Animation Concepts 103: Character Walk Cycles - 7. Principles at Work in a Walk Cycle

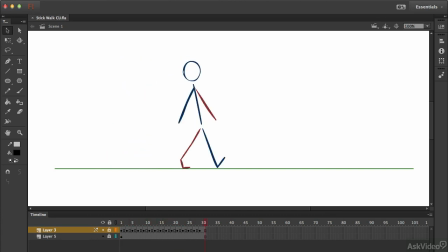Here's the walk that I animated in the last couple of tutorials, and I've cleaned up the lines so that it's not so rough and ready.
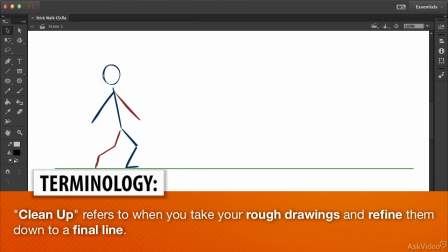Now it's still a very basic stick figure, but it's walking and so it's got a bit of life.
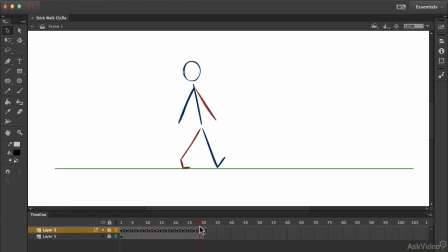I'm going to use this to show you what principles of animation are at work in this simple sequence. A walk cycle can sometimes seem to be so basic and simple, but there are actually a number of important principles at work.
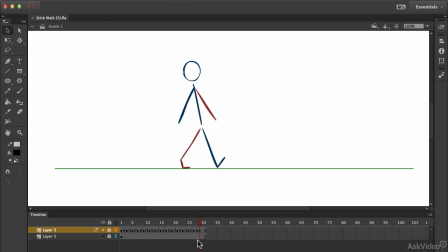The first thing to note are the arcs. I want you to be able to recognize them and also to know what you should be aiming for in your own animation.
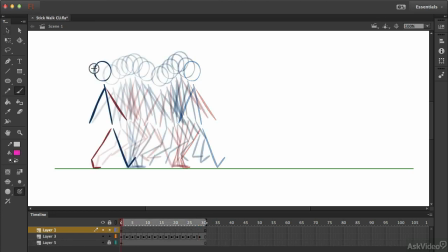Let's look at the head. The head follows this arc here, dropping down and rising up. It's not going on a straight up and down cycle. There's a smooth arc travelling forward as the body rises and falls.
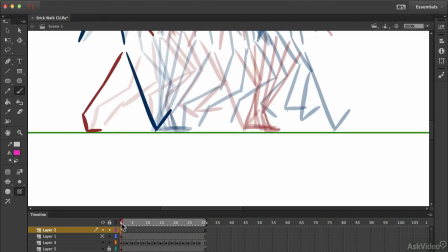Likewise on the feet, each foot travels in an arc. If you were to place a marker at the ankle, it would look something like this.
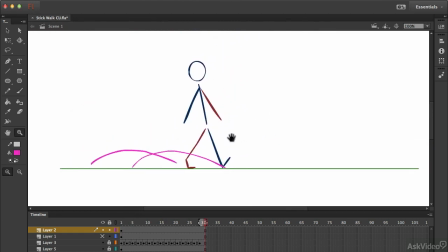The principles of timing and spacing are also at work. You can see that the drawings are spaced quite close together on the up positions,
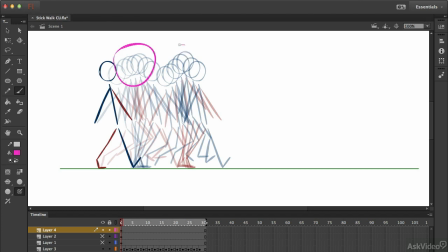and that means that the animation slows down slightly as he reaches this up point and then moves out of it. And on the down positions where the body drops down, it's quite fast compared to the up positions. So we've got timing and spacing, slow ins and slow outs, and also arcs.
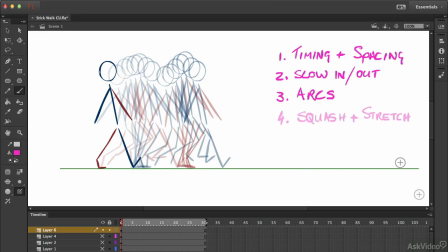And believe it or not, you can also see the principle of squash and stretch here.
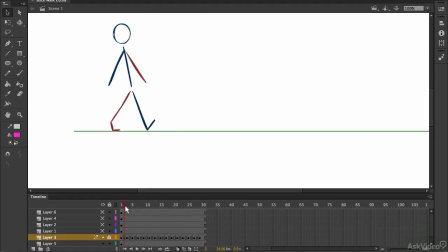This down position looks quite exaggerated in isolation, but it can be called a squashed pose in relation to the normal pose.
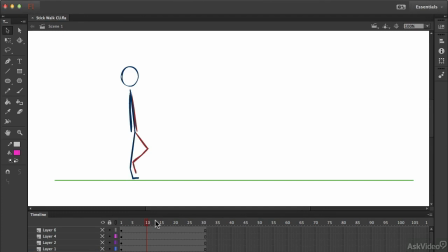Similarly, the exaggerated up position is in another way a bit of a stretched pose. On its own it looks a bit strange, but playing the animation back it looks very smooth and even.
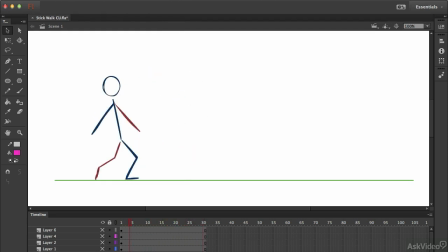Now we could push these two poses even more if you wanted to give it something of a really bouncy walk, and maybe we'll work into that when we come to working on the pirate character a little bit later in this course. Up next, I'll explain how the principles of overlap and follow through are affecting this animation.